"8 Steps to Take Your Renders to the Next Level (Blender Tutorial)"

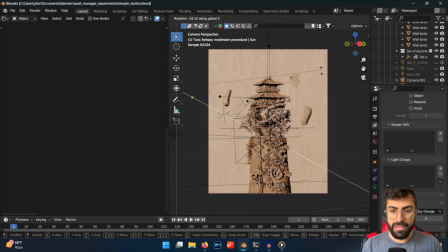[4:40]
affecting the mesh without being misled by any of the textures. And so right now we just have very forward direct lighting, which is good when you're setting up a scene because it helps you see what's going on.
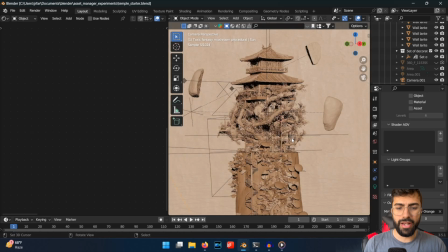[4:52]
But because the lighting is so forward and direct, there's not many shadows, and shadows,
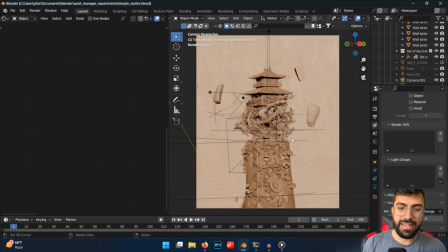[4:57]
you know, where the light isn't going really does more to help the scene than the lighting itself.
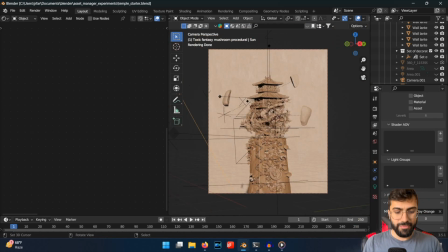[5:02]
So just at a basic level, if we rotate the sun lamp, you can see how it's changing the character of the scene.
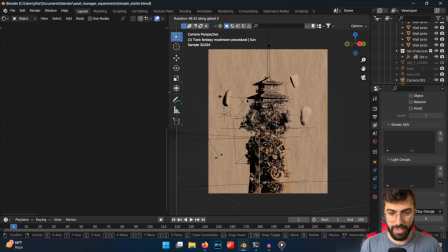[5:11]
And so instead of having the light forward directed, you know, if we point it off to the side, so basically if the scene isn't front lit, if we instead make it side lit, you can immediately see how even without any textures,
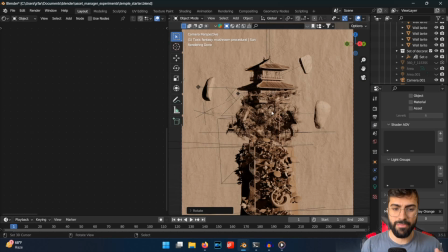[5:23]
there's still volume and presence to the mesh now, because the elements are casting shadows.
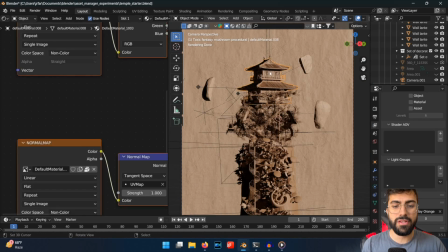[5:32]
And so the temple up here on the tree stump is casting shadows on itself,
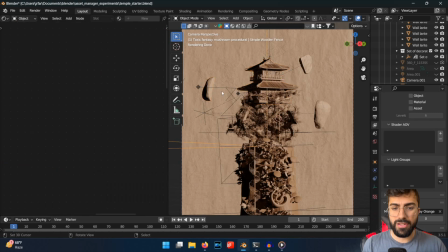[5:39]
or rather, you know, parts of it are in shadow, parts of it aren't. The rock, it gives this like a texture to the scene by itself, in the absence of any textures.
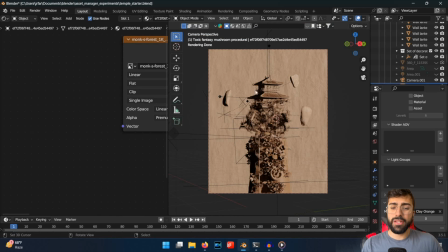[5:49]
And this is really, really important to get a handle on your scene.
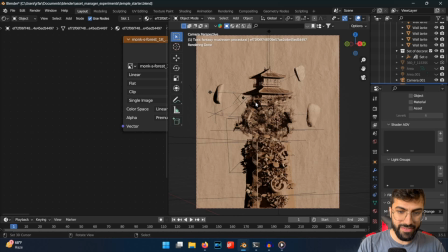[5:53]
And I like to do all my lighting with no textures activated, because textures can make it hard to see what's really happening. You know, if a texture is dark, it can make the lighting seem like it's better or worse than it actually is.
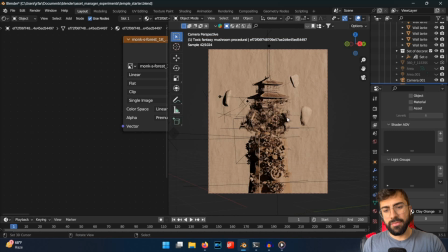[6:08]
And so this is how I like to start.
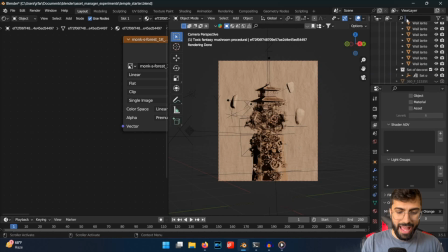[6:11]
I like to start by just turning off all the textures, activating my sun lamp, and moving it around and seeing what I like the best.
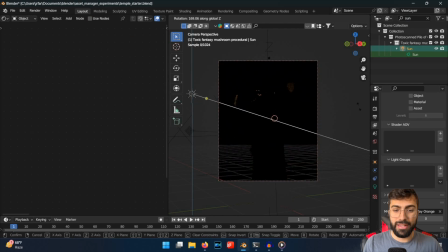[6:20]
And when I started this scene, there was a couple things I really liked. I really liked the way it looked when it was lit from the side in particular.
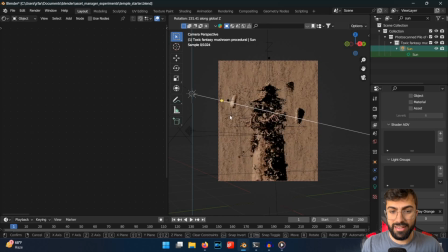[6:28]
So having the shadows on the right side and the lighting on the left. And I liked this vibe to it.
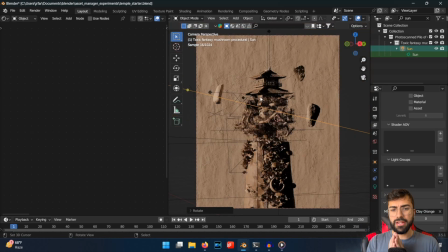[6:34]
You know, it made it feel a little bit mysterious, like almost like there was a sunset happening.
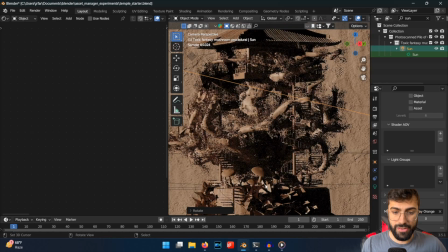[6:39]
But you could also, it highlighted a lot of the details in the tree and the branches and the flowers,
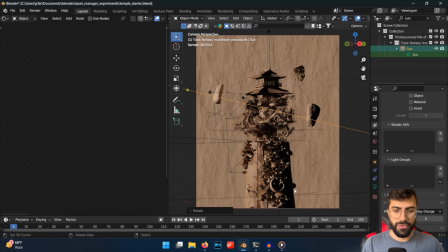[6:46]
and all this wonderful stuff happening on the tree trunk.
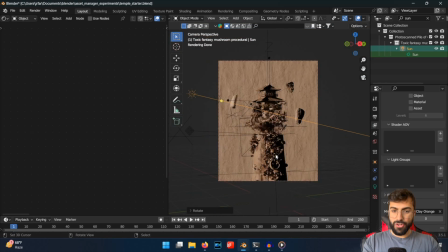[6:49]
And so even though you could just start from this, a sun lamp is almost never the way to go. So what I would call stage one, which would be this, you do this for step first, and this will immediately kind of improve the result of your render, is I would get rid of any sort of sun lamps and stuff that you might have.
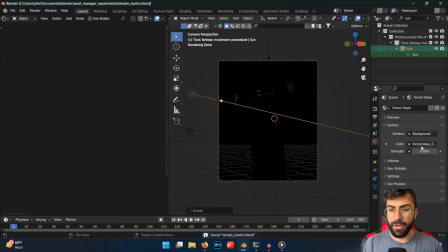[7:07]
So I'm just going to turn this down to 0, and instead I would incorporate an HDRI. So you can download an HDRI from a number of websites.
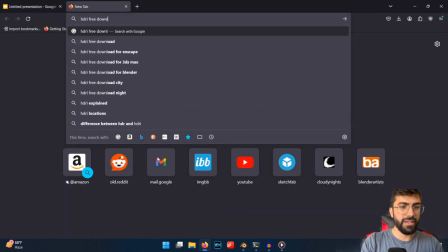[7:14]
If you just look up HDRI free download, I think there's one called HDRI Haven that's fantastic.
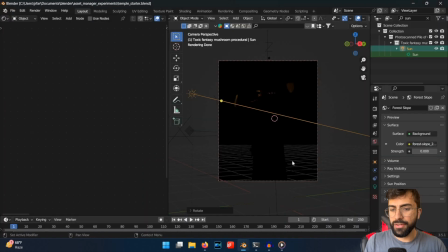[7:19]
I use that one a lot. But you find an HDRI that you like and download it and just add it here by going to environment texture and then adding an image. And you can turn up the I'm going to turn up the brightness on my HDRI here so you can see what it looks like.
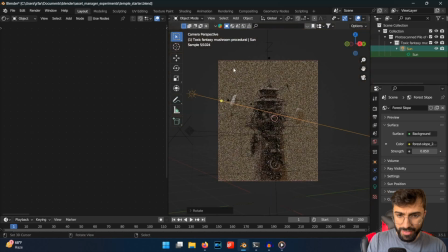[7:34]
And now we have this forest HDRI, which is going to set the background. And because we have this nice thing in the background, we don't need this stupid image plane anymore.
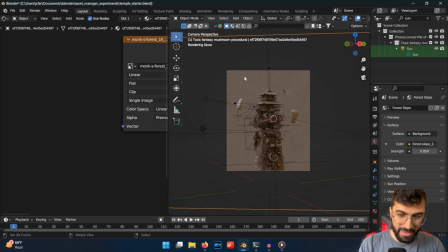[7:41]
And image planes are the way I used to make creative backgrounds, but HDRI is almost always the way to go. So I'm just going to get rid of this image plane entirely. Where is it in here? Here we go. So I'm just going to turn it off completely. So now you can see we've got some nice stuff in the background.
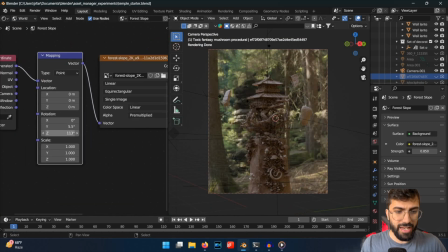[8:01]
And if we go to the world view, we can rotate the environment, and you can see how it affects the lighting.
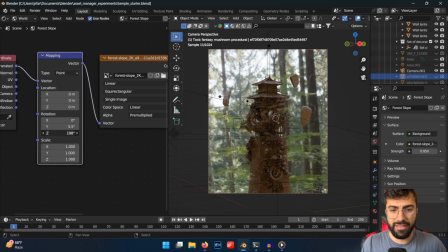[8:09]
And so when the light is in the back, the sun is in the back, the scene will be backlit.
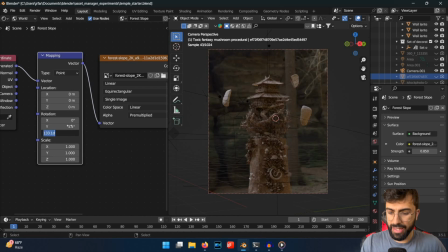[8:14]
But if we rotate it around, and I think I had it at around 113 degrees, we can make the scene side lit,
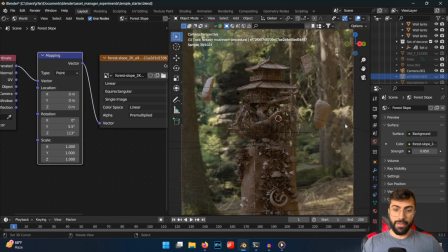[8:22]
just like we wanted to from the sun lamp. And honestly, let's turn off textures real quick.
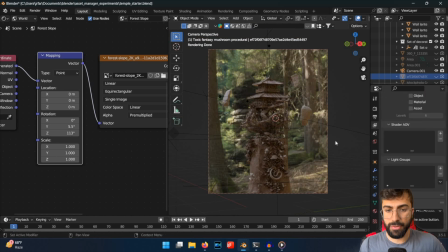[8:27]
This is a really good, I call this stage one because this is the first thing you should be doing. If we turn the textures back on and allow the scene to re-render,
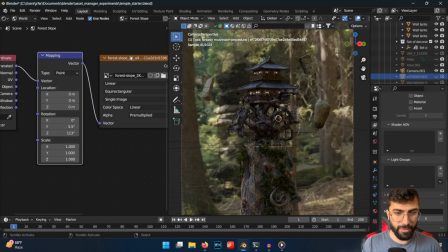[8:33]
you can see that already the lighting looks more interesting if a little bit dim, and we can turn that up so you can kind of see the scene a little bit better.
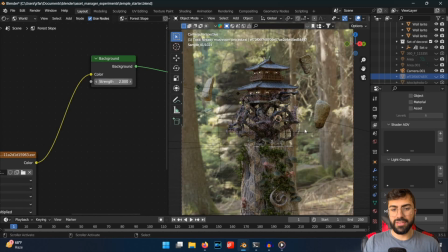[8:40]
But the lighting looks more interesting, way more interesting now that it's not front lit.